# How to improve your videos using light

Come on baby, light my fire. Today I'm gonna give you a few pointers on what you can do to have better lighting in your video. So stay tuned if you wanna know more.
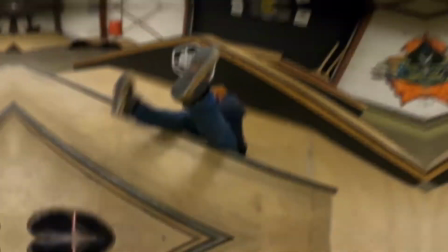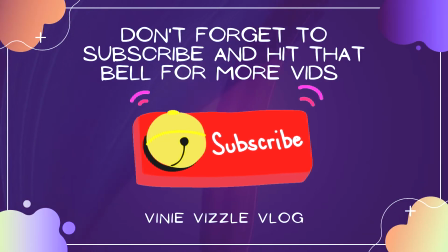(0:18)
Don't forget to like the video, subscribe to the channel and hit that bell if you want to see more vids. Having good lighting is crucial to having a good video, and as you can see I'm now currently using the daylight with this window over here, and there's lots of options to go ahead and make your videos better with just a little bit of lighting. So if you want to know more, stay tuned. One of the first things that I want to point out is if you have a light source available, always make sure that it's not behind you.
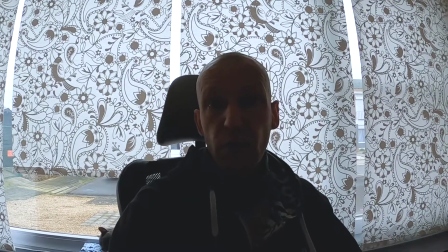(0:46)
Because if you're running the automatic settings on your GoPro or camera or smartphone,
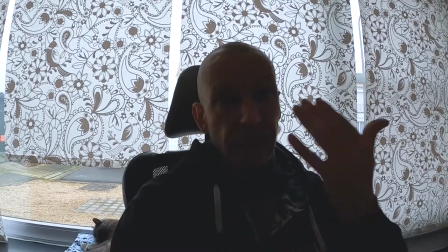(0:52)
whatever, you really notice that I'm getting darker because of all the light over here.
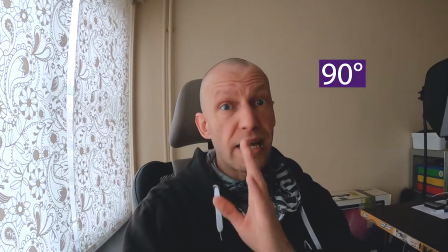(0:57)
So as you can see, if we turn 45 degrees, I already have the lighting on this side of my face, which makes it a lot more interesting.
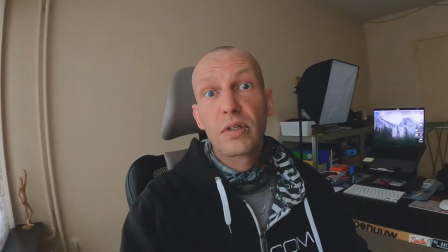(1:05)
We have some contrast going on, and you can also go with the light source right in front of you.
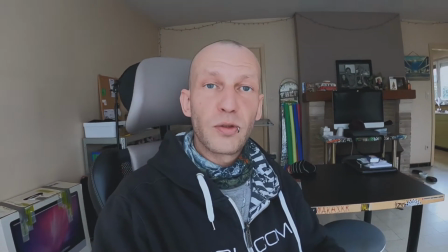(1:11)
Then you have the full light spectrum coming to your face.
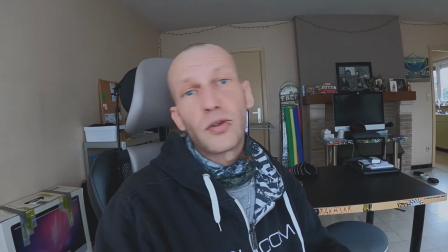(1:14)
So depending on what your situation is, if you're in a very dark room, just go ahead and look to the light source.
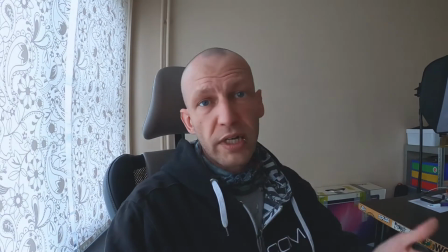(1:22)
If you have enough light, just point it 45 degrees so you get some more shadows.
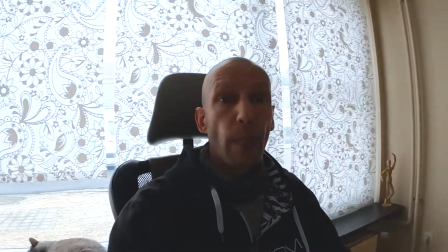(1:27)
So that's good, but always avoid the backlight, because as you can see,
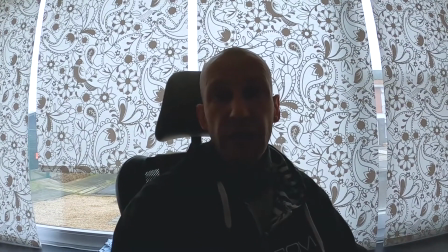(1:31)
it's really making me a lot darker, and it kind of focuses on all the light around me. So always make sure that if you're using a window light, that you use it in the right way.
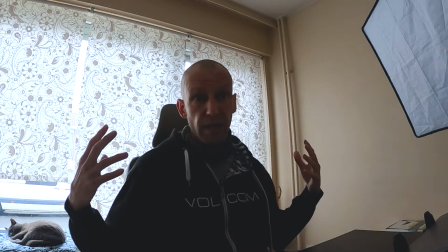(1:43)
And if you are in a situation as me where the light source is right behind me,
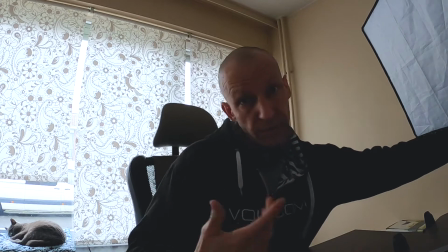(1:48)
there's not a lot of light coming to my face, you can always add an external light. I'll switch that on right now, which automatically brings in the light again.
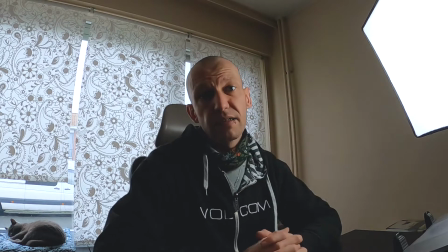(1:57)
I put it on 45-degree angle so that the light reaches my face,
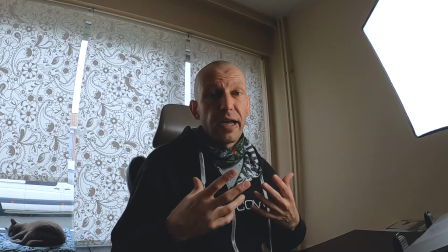(2:01)
and this half of my face is a lot brighter than the other side, which makes it a lot more cinematic.
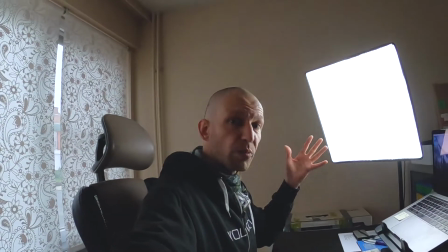(2:07)
You can play around with the position of the light, just make sure that it's a nice and bright light so that the other light in the room is overruled by this. And now even the light can change outside. I always have a continuous light source. Don't worry about expensive lighting, just make sure that you have a good light source quite close to you, that everybody can see you perfectly in the image.
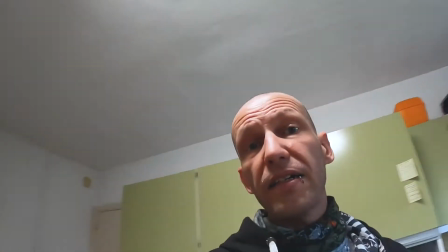(2:29)
If you are working with lights like these are the TL lights, the lights that we sometimes have available.
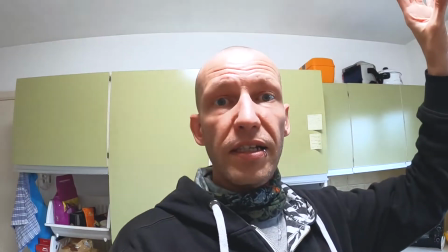(2:36)
But as you can see, the speed of the light is not compatible with the speed that I use in the camera.
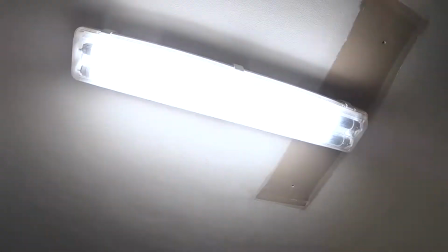(2:42)
And that's why it's now flickering. And as you can see, it has like this strange thing that makes it like a stroboscope. And this is not a party, it's supposed to be a clean video. So always make sure that you avoid these kind of lights. If you have them, just take another light source or just put it out
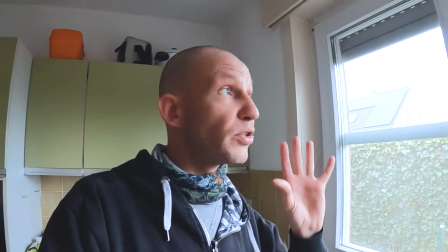(3:02)
like this and get closer to the window so that you can use the light source from outside instead of using these ugly lights. Another option to bring some light closer to your face is mounting a smaller light, an LED light, to your camera.
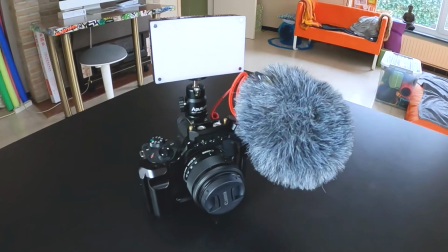(3:18)
And I have one right here, as you can see on my Canon. Let me just put it on.
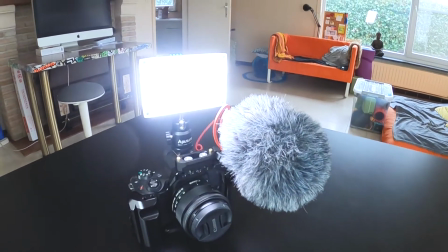(3:23)
And this is quite a bright light, and it's quite close to your face as we use it right there on the camera. So very interesting. If you don't have a big light, or if you don't have a lot of room to put lights, you can always add these little lights to your camera that bring a lot more light into your face and make sure that the image is a lot brighter, which definitely clears up the whole thing. And the more light you get in, the better your movie will be. And the cool thing about these little LED lights is that you can also change the temperature of the light.
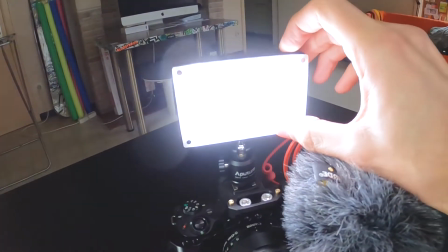(3:54)
So depending on where you are, you can quite easily change the settings of the light to make it like a lot warmer.
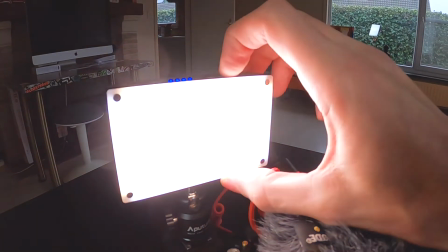(4:01)
You have this yellow shine here, or you can make it a lot colder.